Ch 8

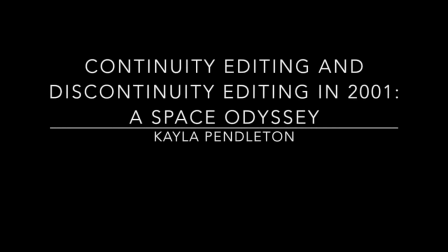0s
There are two types of editing that are used throughout the film industry, and those are continuity editing and discontinuity editing.
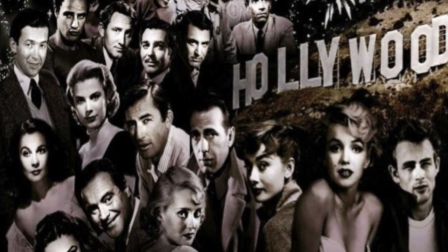6s
Continuity editing is the technique that is widely used in the film industry today. This type of editing is the best way to clearly and coherently tell a story because of the way the shots flow together.
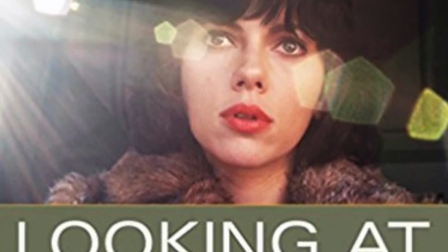16s
According to the textbook, Looking at Movies, written by Richard Barsom and David Monahan,
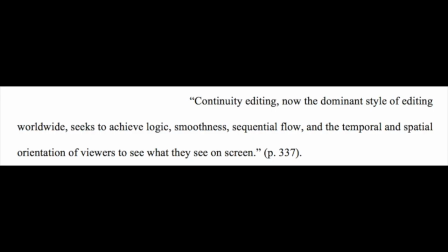22s
continuity editing, now the dominant style of editing worldwide, seeks to achieve logic, smoothness, sequential flow, and the temporal and spatial orientation of viewers to see what they see on screen. This is probably the dominant editing technique because it is the best way to tell a story that makes sense to the audience.
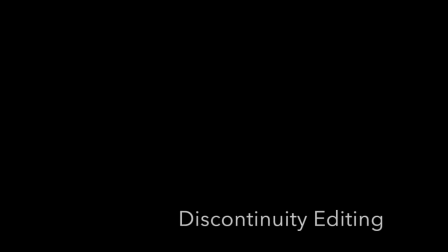37s
Discontinuity editing, on the other hand, is defined by the textbook as breaking the rules of continuity editing by seeking to achieve transitions between shots that are not smooth, continuous, or coherent. It permits a filmmaker to make abrupt shifts between shots, resulting in mismatches in the location of characters or objects, the direction or speed of movement, mise-en-scène, lighting, camera angles, or even colors.
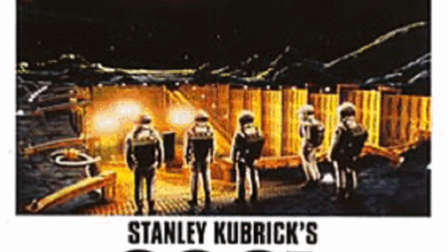61s
2001: A Space Odyssey is a 1960s film directed by Stanley Kubrick that tells
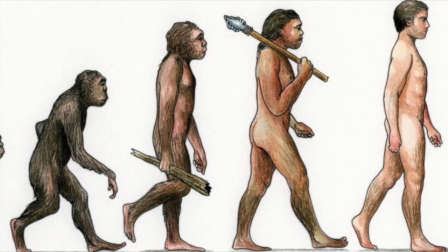66s
the story of how humans have evolved into intelligent beings that are able to reach the moon's surface.
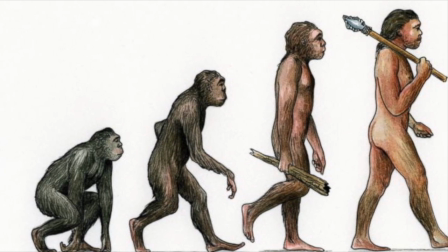71s
It shows how much technology has changed. The film starts out by showing a sequence of early humans called the Dawn of Man.
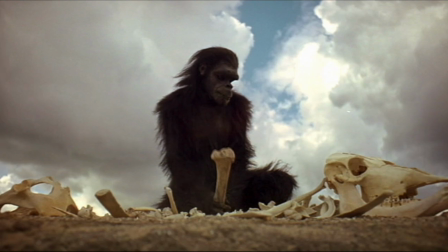77s
During the sequence, it shows an ape with a bone in his hand. Something is sparked in him that the viewer doesn't quite understand.
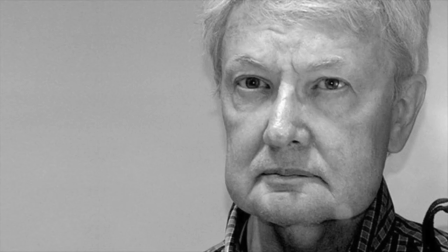82s
Maybe it is the fact that the bone he's found can be used as a weapon. In fact, in 1968, Roger Ebert explained this by saying,
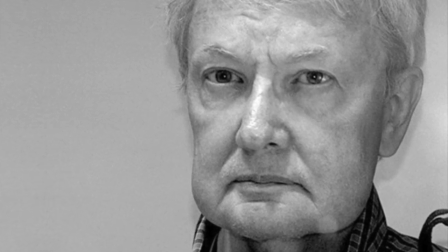90s
"They then discover that they are able to pick up a club and use it as a tool, at first for killing, then for more subtle ends."
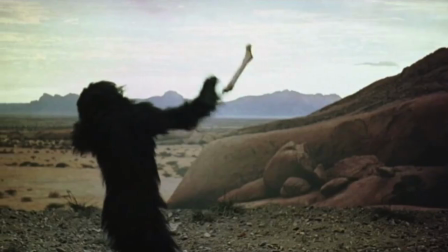96s
When the ape throws the bone in the air, we get this wonderful type of continuity editing called graphic matchup.
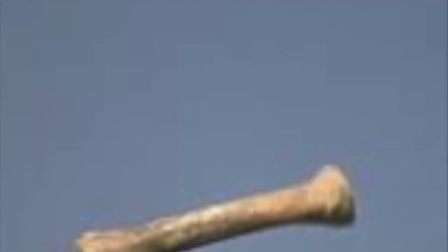102s
This happens when the bone is thrown in the air and the shot smoothly shifts, showing a similar shaped shuttle in space.
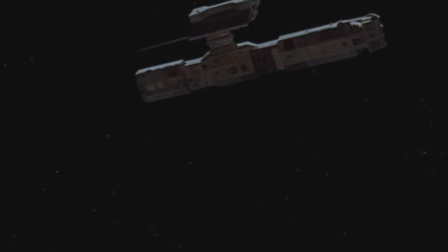110s
This shows the technological changes that humans have made over billions of years.
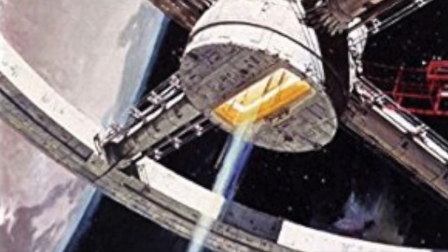116s
2001: A Space Odyssey has examples of both discontinuity editing and continuity editing.
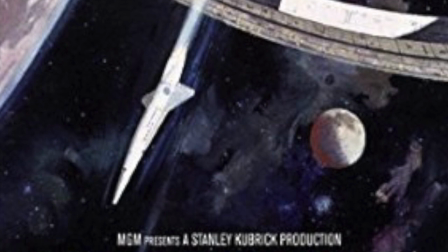121s
The previously stated scene is one example of continuity.
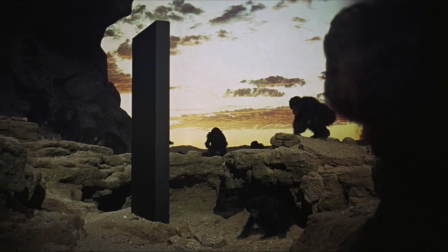124s
An example of discontinuity editing would be in the very beginning after the apes find the monolith, and the story goes to an ape in midday after the monolith scene.
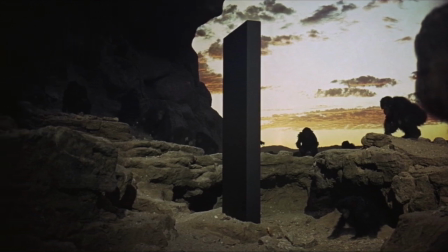133s
It keeps going back and forth between the two, so it shows the monkey, then the monolith, then the monkey again, etc.
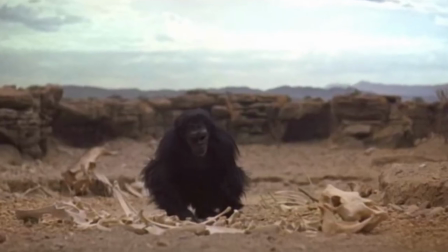139s
That sequence of imagery can confuse the viewer.
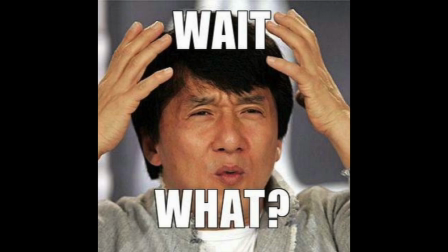142s
An explanation of this from the eyes of Mark Hughes states, "The monolith comes and sparks some change in the minds of the early humans. They learn aggression and to strike out using simple tools. This aggression allows them to start controlling their environment rather than being dominated by it, and they learn to kill in order to eat and survive."
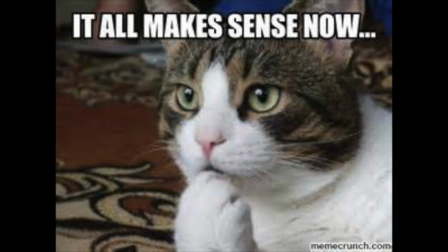158s
Although Hughes is not an acclaimed filmmaker or editor, his take on this sequence seems to make the best sense to me.
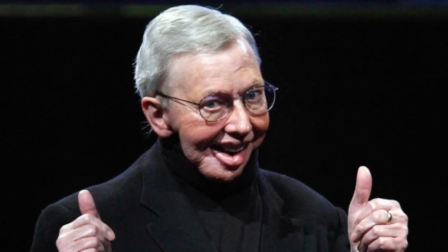165s
However, Roger Ebert does not think it needs to make sense at all. His journal reads, question, "How many monoliths are there?"
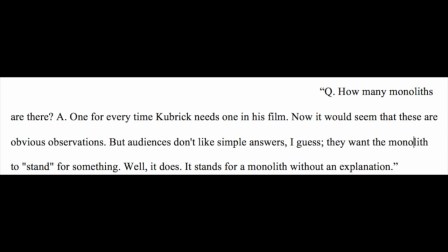173s
And his answer to that is, one for every time Kubrick needs one in his film. Now it would seem that these are obvious observations, but audiences don't like simple answers. They want the monolith to stand for something. Well, it does. It stands for a monolith without explanation.
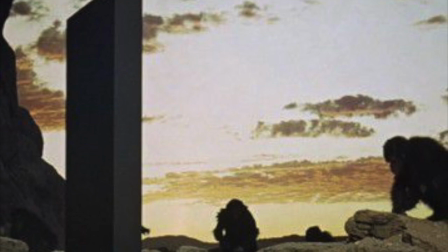189s
This quote shows that the monolith may not have been put in the scene to mean anything in specific.
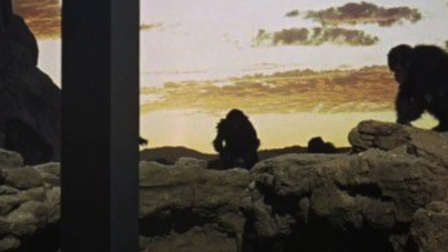195s
Kubrick may have used this discontinuity just to make us wonder what the monolith was and where it came from.
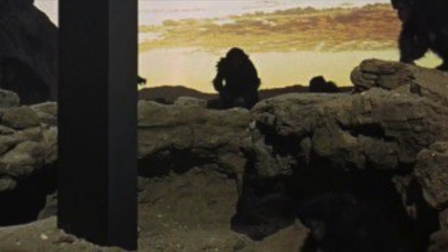202s
Just by these few examples, we can see that Kubrick and Lovejoy used both continuous and
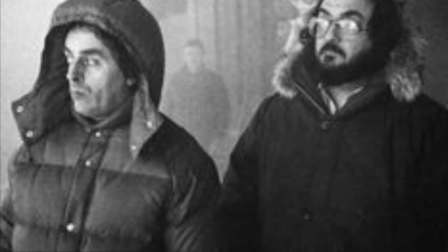207s
discontinuous editing techniques all throughout Part 1 of his film, 2001: A Space Odyssey.
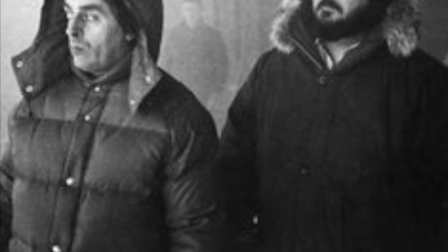212s
Using both styles makes the film even more interesting to watch.